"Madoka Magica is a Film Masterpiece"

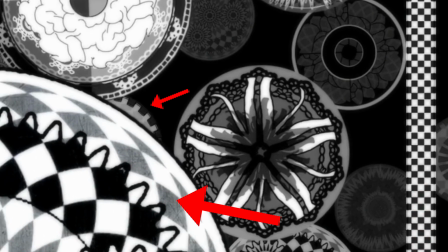258s
In this case, they are the gears of time,
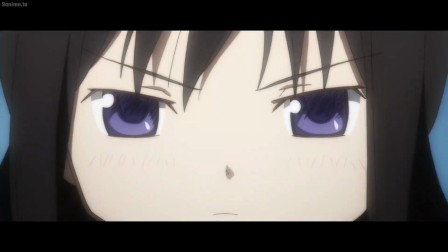262s
representing the abilities of one of the pivotal characters in the show and her interference with the current world we are viewing.
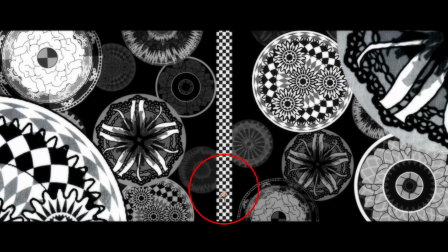268s
Madoka is also extremely small in this shot, further representing the fact that she is alone.
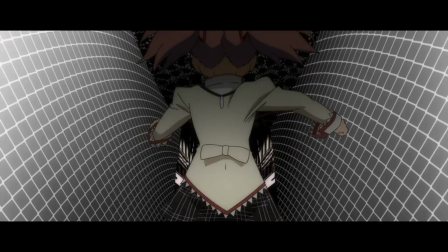275s
Next, we continue the pursuit of Madoka as the camera finally catches up to her.
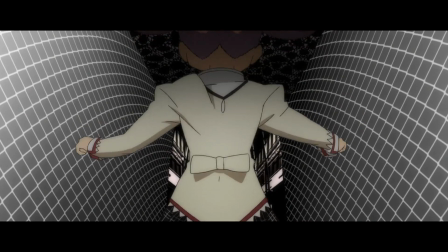280s
In this shot, we see the upper half of her body before the camera accelerates into the back of her head.
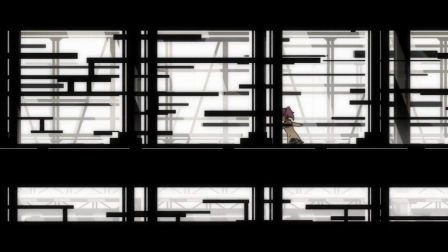285s
This scene then cuts to a side shot of Madoka running through a hallway with tons of jagged lines.
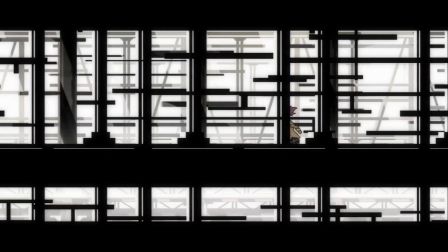291s
This shot looks chaotic and upsetting, which further drives the feelings of anxiousness and urgency from before.
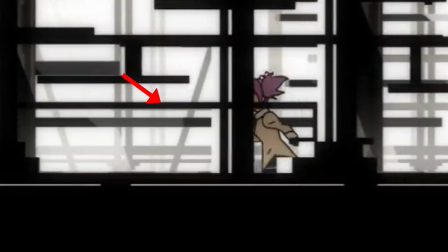298s
One line in particular seems to obstruct our view of Madoka's face for most of the shot.
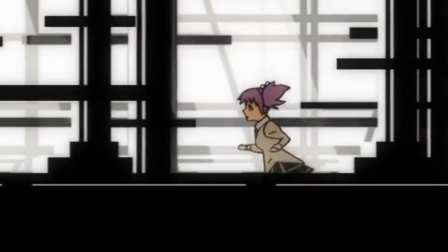302s
When a character's face is obstructed, it's meant to make the viewer uncomfortable. This is because we can't identify the character's intentions.
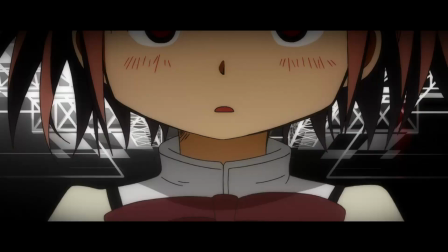309s
This isn't the only time that Madoka's face is obstructed. Later on, we have an extreme close-up that cuts off the top half of her face,
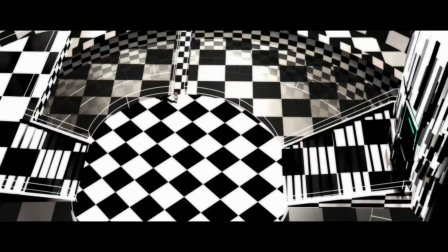318s
but we'll get to that in a second. In the next shot, we see Madoka entering a massive room. The camera is in a wide shot that's looking down on her, again driving home the fact that she is alone in this odd place.
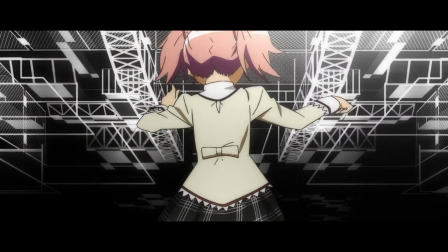332s
We then get a hip-level shot of Madoka that is tilted up to allow us to see the ceiling.
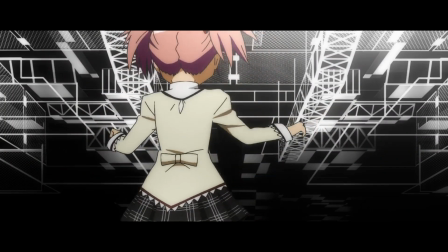337s
It's a mess of more checkered patterns on what appears to be fences and other types of scaffolding.
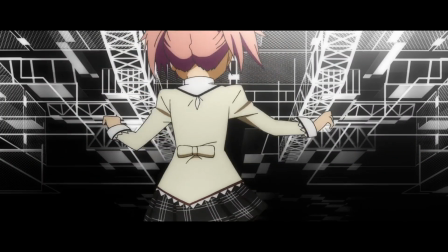342s
This all creates the sensation that Madoka is caged in by something.
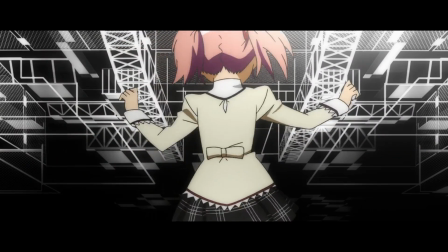346s
This subtle introduction of man-made materials preps us for the upcoming shot of a neon green exit sign.
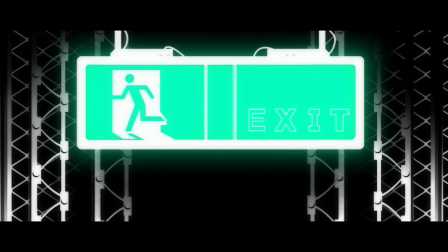353s
Apart from the word on the sign, this new introduction of color drives home the fact that Madoka is now close to entering what we are to assume would be reality.
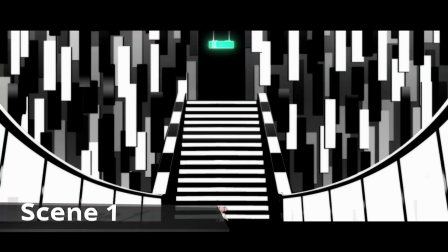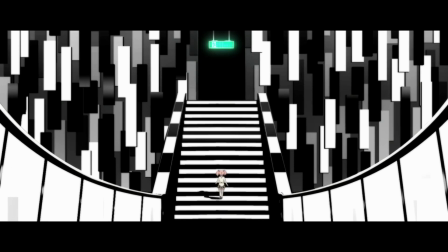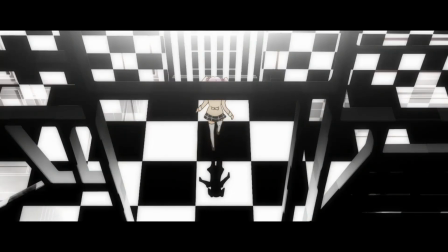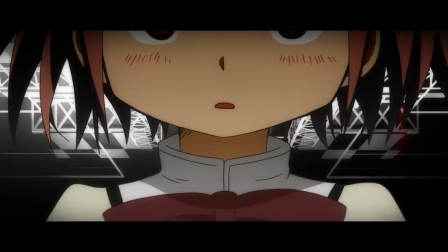378s
We arrive back at the close-up shot of Madoka's face, still making us feel uncomfortable, but also breaking the urgency of the scene as Madoka tilts her head up at the sight of her destination.
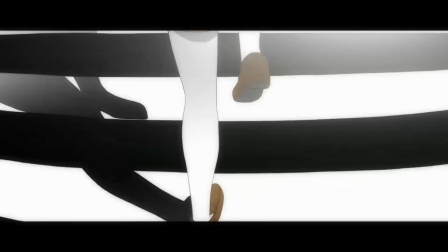389s
Madoka then calmly walks up the stairs towards the exit. The camera zooms in on her legs once more to build anticipation in the scene.
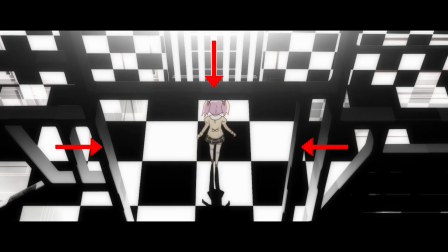397s
When she arrives at the top of the stairs, she appears to be caged in by 3 beams, but walks out of the perceived cage. This further shows how she is about to leave whatever place she is in.
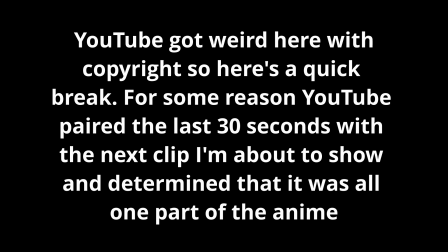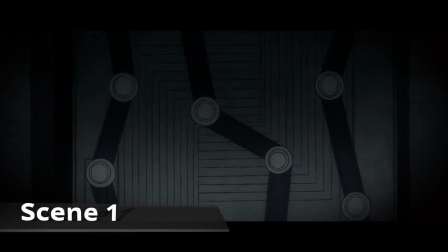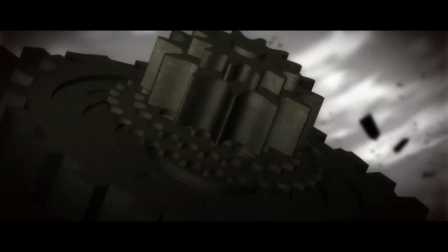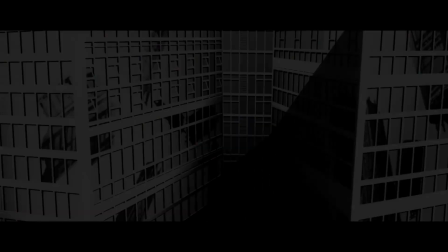438s
The last moments of the scene show a quick glimpse of the outside reality in the form of skyscrapers,
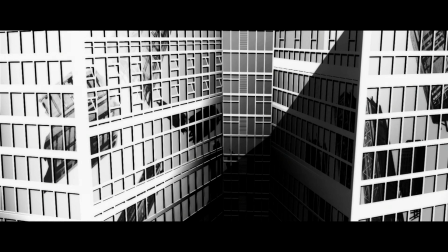445s
but their windows are reflecting giant floating objects that appear to be fragments of other buildings.
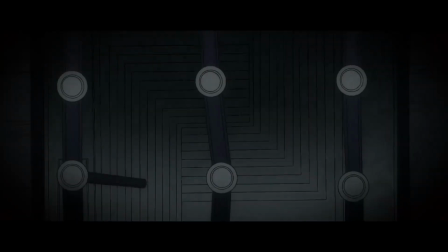450s
This immediately tells us that something is wrong. And sure enough, through a literal doorway back to reality,
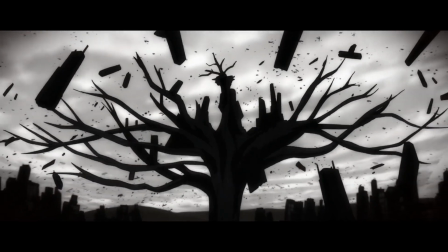457s
Madoka finds herself stranded at the top of a massive tree as a supernatural force known as a witch reaps havoc in the city.
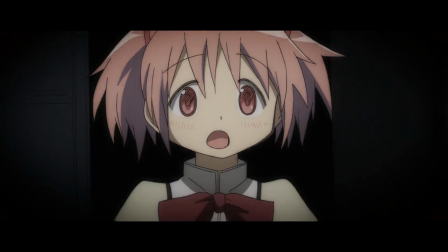465s
This is the first time that we properly see Madoka's full face, which is extremely impactful given that her expression is immediately one of shock.
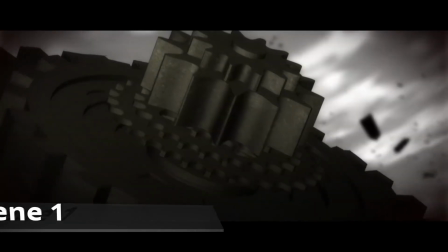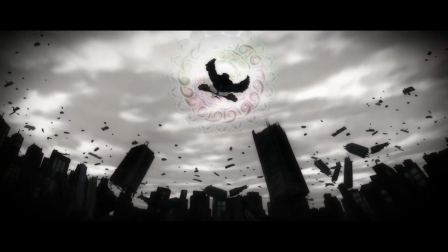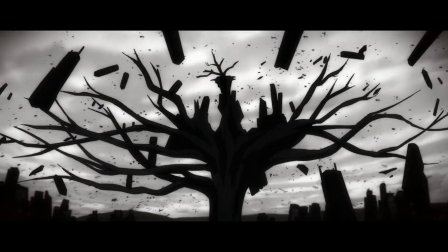485s
Paired with this shock, we hear an intense song begin to play, prepping us for the action that will take place in the next scene.
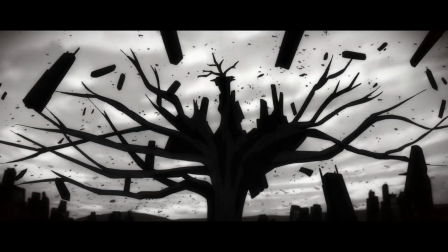492s
The camera zooms out to show just how helpless Madoka is in this situation before showing 2 close-ups of the massive witch that is attacking.
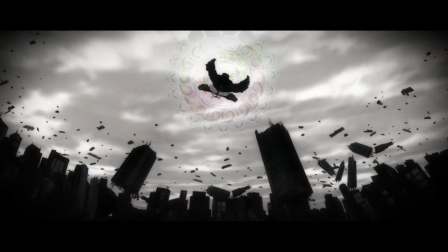500s
This scene ends with a shot that is looking up at the witch as it looms over the city.
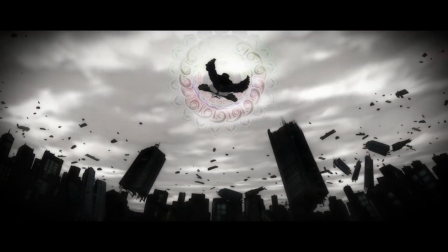505s
This angle looking up makes the witch look more powerful and frightening.
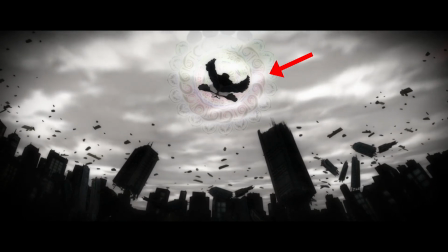509s
Behind the witch, we can see a slightly colorful array of moving shapes, symbolizing its magical abilities.
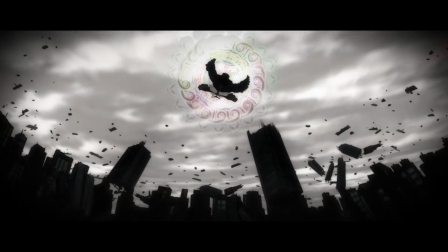516s
On the other hand, its silhouette is almost completely darkened to show its sinister nature.
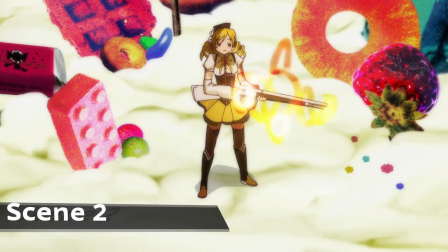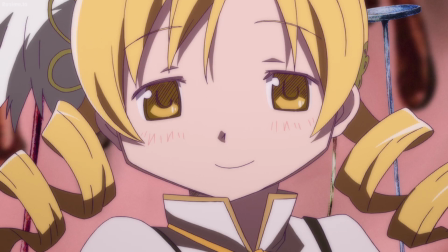530s
Due to its length, I'm choosing to start my analysis of this scene with a close-up of Mami's face. She is in the midst of a battle with a powerful witch, yet she dons an endearing smile as she looks over at Madoka and her friend Sayaka.
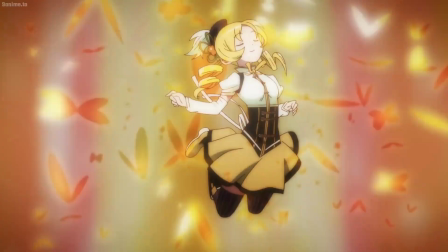543s
For those that don't know, Mami largely represents the idea of hope in the series, and is a large role model for Madoka.
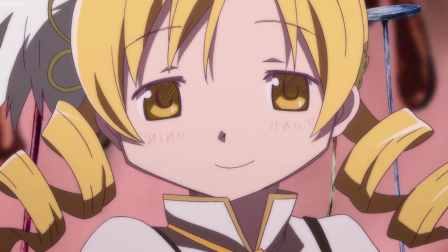551s
In this close-up, we can see that her face is slightly tinted pink, not only to match the bright background, but also to show her warm and affectionate nature. Her facial expression also tells us that she is relaxed. Even though she's in a battle, she's confident and doesn't mind taking the time to look at her friend.
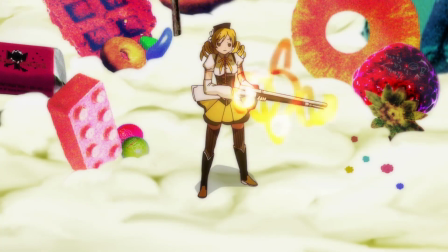569s
This scene is also backed by an upbeat soundtrack that connects all of the shots with a driving feeling of movement. We then get a POV shot from the witch's perspective as it glares down at Mami, who is smirking at her perceived victory.
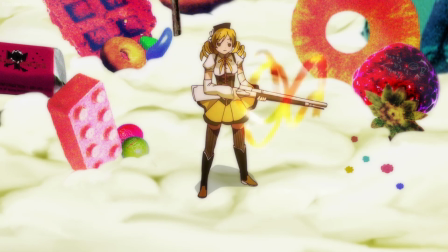584s
This camera placement is very important because an angle looking down symbolizes power and control. In this case, even though we are meant to believe that Mami is about to win the battle, the camera angle hints that the witch is still in control of the situation.
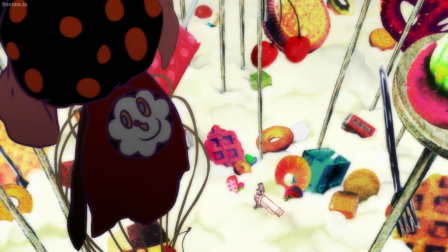600s
This is reinforced in the following shot that also features the witch looking down on Mami. But this time, we also see the back of the witch. There's a face on its back, telling us that there is another side to this witch both figuratively and literally.
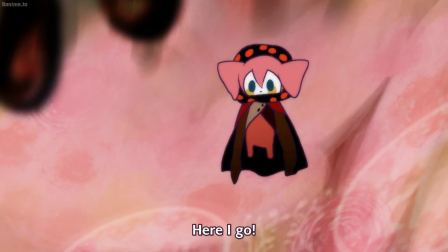615s
Up until this point, the witch has appeared to have been outmatched by Mammy, but that is about to change.
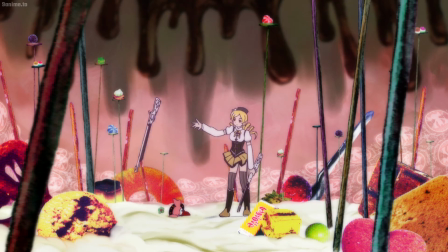622s
It's also important to note the environment that Mammy is fighting in. There is candy and other types of sweets everywhere. Even the entire backdrop is designed like ice cream with chocolate sauce dripping down the walls.
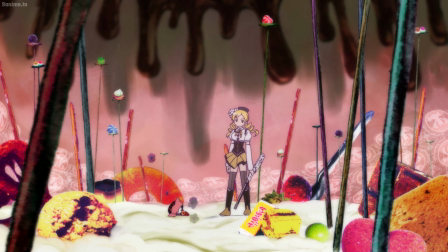635s
This choice of environment is intentionally misleading. It appears to be happy and fun, a place out of a kid's dream. But we know that this is actually a witch's domain. One could decipher from the background alone that a sinister twist is about to occur.
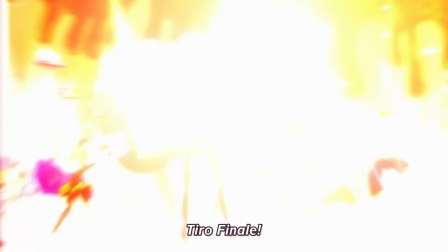650s
We get a quick couple of shots that feature Mammy using her signature finishing move.
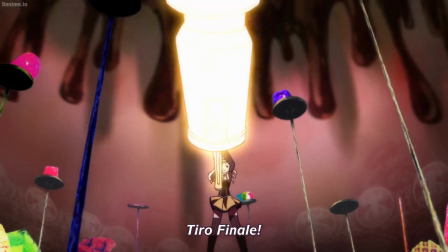655s
The first one has the camera angle at ground level, looking up at Mammy.
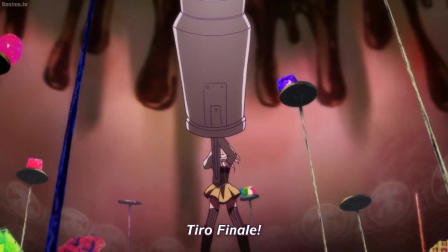660s
This camera position makes Mammy appear powerful,
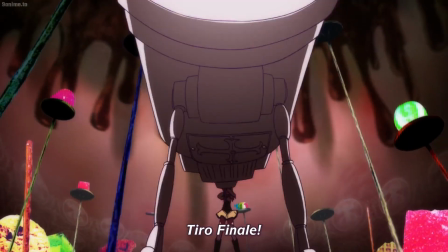663s
and her massive weapon doesn't even fully fit into the screen, further showing how powerful she really is.
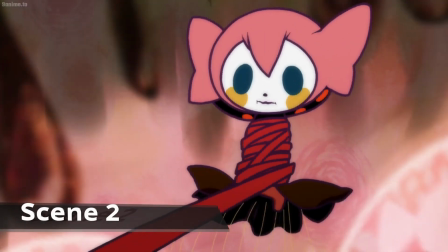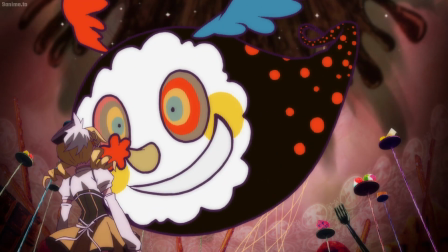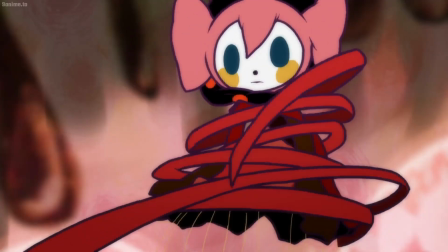679s
We see Mammy's strike hit, and the witch's true form starts to reveal itself.
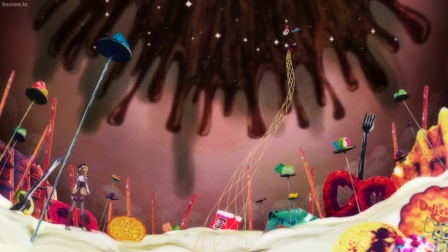684s
We also get a clear backdrop of the ceiling. The chocolate sauce now looks more like blood slowly oozing down the walls.
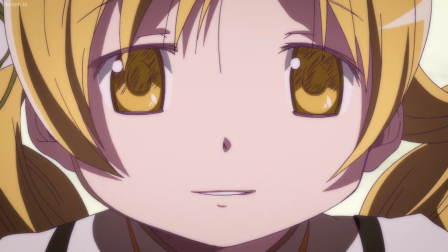691s
We get a quick close-up of Mammy's face, showing her almost disbelief at the situation unfolding in front of her.
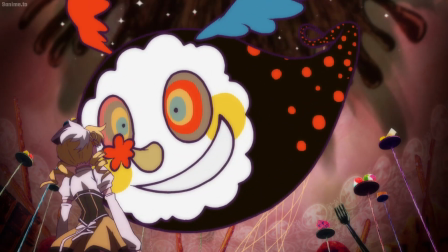698s
The next shot features the witch in its true form, zooming down at Mammy at incredible speed.
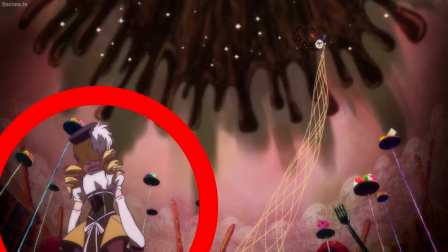704s
So fast that if you are looking closely, you can see Mammy herself take a step back as it nears her.
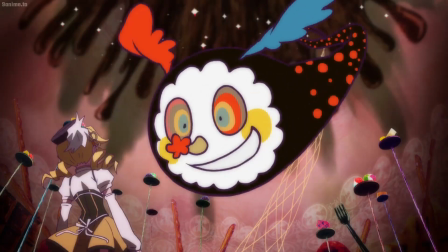710s
The music is now completely overshadowed by a powerful sweeping noise as the witch swoops down.
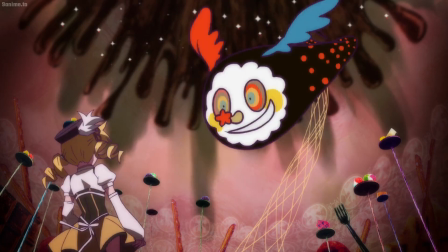717s
This overbearing sound effect, coupled with the sheer size of the witch on screen, represents the immense power that this witch truly possesses.
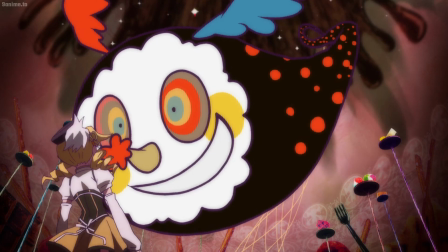724s
The camera is also positioned behind Mammy, looking up at the witch. This again is symbolic of the power dynamics between the two characters.
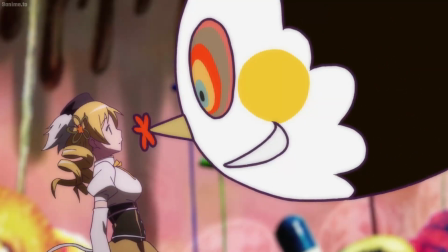732s
Next, we get a shot of the witch closing in on Mammy, preparing to take a bite of her.
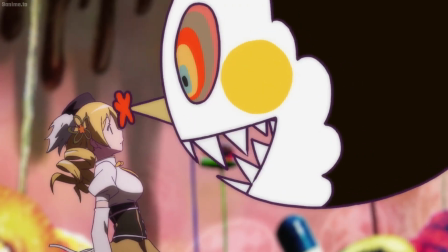737s
Again, the size of the witch compared to Mammy really drives home the power difference between these characters.
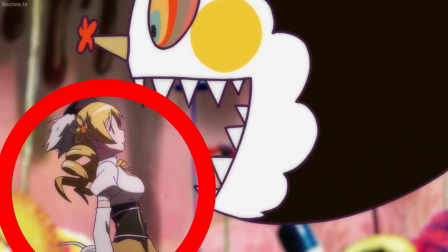743s
Mammy is also depicted as leaning back when the witch is shown moving closer,
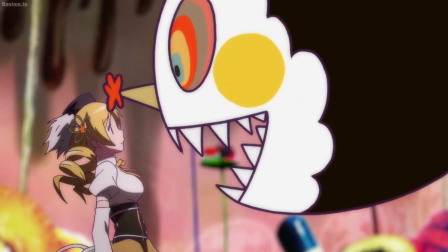748s
confirming that Mammy has been taken completely off guard and is now in serious danger.